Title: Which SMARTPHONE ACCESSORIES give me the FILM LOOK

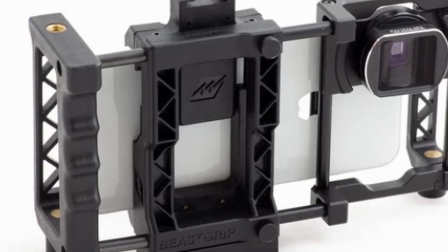are metal there's like beast grip pro rig which you can put your phone into which a lot of people use for their lenses as well things like that which have been used on professional films as for feature films and such this one you can easily use on anything as well great to get started really worth getting get yourself a handheld rig number three on the list is nd filters you really really need to get yourself nd filters if you want to film outdoors and get that film look on your smartphone film i'm not going to do a huge part about these because i got videos
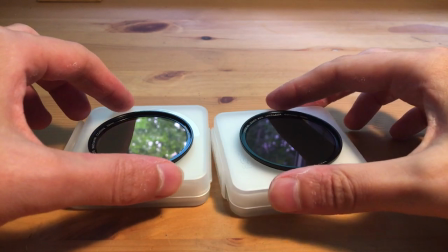specifically about nd filters but essentially these as everyone knows if you you know experience the smartphone filmmaking are sunglasses for your
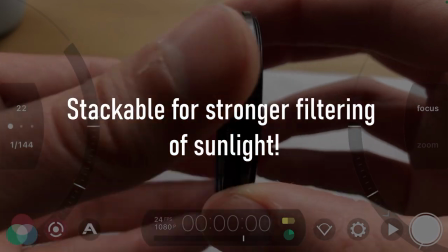camera lens so when you're filming outside you're able to stop a certain amount of light coming into your lens which then allows you to bring your shutter speed down so you can then create the 180 of having 24 frames per second and doubling that with your 1 over 48 shutter speed the reason that's important is because it gives you motion blur at the moment i don't really have any motion blur because i don't have that shutter speed set it's just a vlog this bit
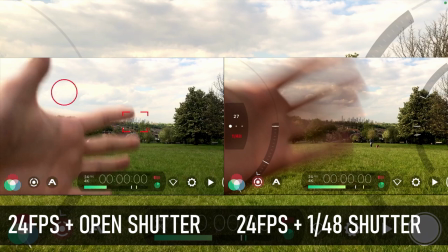but for films i always use 24 frames per second with 1 over 48 shutter speed lock them both so they're locked in safely and you're not going to get those changed during a shot and i personally use fixed nd filters these are moondog labs um because i just think they're a lot more
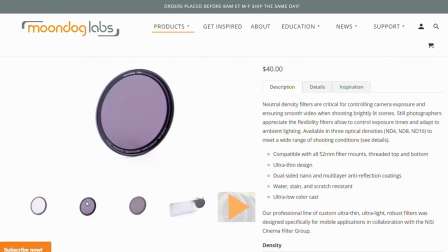reliable i've seen lots and lots of videos on variable nd filters some that are really good but i just don't trust the x pattern
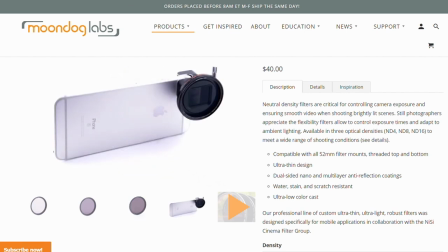that you can get when you're changing in between different stops and things like that i'm sure there are really good ones out there but for me i personally stick with fixed nd filters but you will need these to get yourself the film look so a smartphone gimbal is pretty much one of the first things you'll hear about if you're getting into smartphone filmmaking to stabilize your footage which one do you need how much to spend which one's great for accessories lenses that kind of thing that'll have a really high payload this is kind of a standard
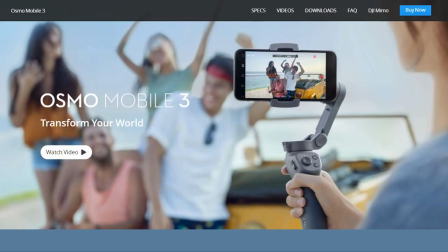smartphone gimbal this is the osmo mobile 3 gimbal by dgi obviously there's the om4 now you got zion smooth 4 that kind of thing
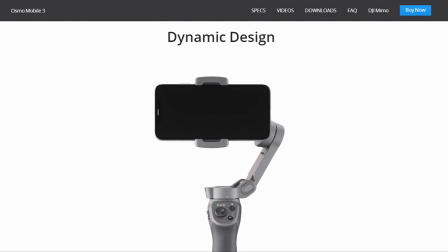and there's hybrid gimbals as well if you want to add loads of lenses and a rig that kind of thing to your gimbal this is quite a basic one but will get you a lot of smooth footage now you can use this for really great ways you can use it obviously as standard facing forward like this you can also hold the trigger and then do kind of swooping motions with it which is really really great if you're going across the ground
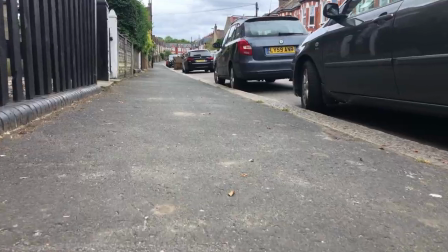that kind of thing getting smooth shots of someone's feet walking along that type of shot you've got the joystick as well so you can move the gimbal side to side and do pans this is actually really good i used this for plant lady when i had a cctv footage shot i was literally
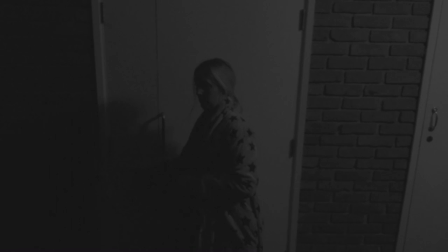just standing on the other side of a wall and filming the actress and just making it look like it was a CCTV camera following her around with tilts and pans.
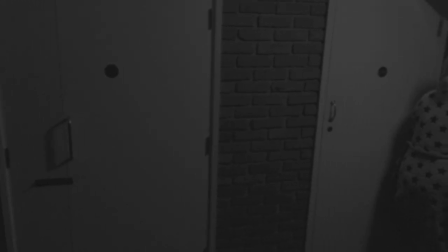Really really simple but it looked excellent in the film. Really really happy with it. You can get really creative with shots on a gimbal and get shots that you wouldn't be able to get normally. You can do tracking shots as well if you want to do a bit of a torch kind of effect where you can push forward with it.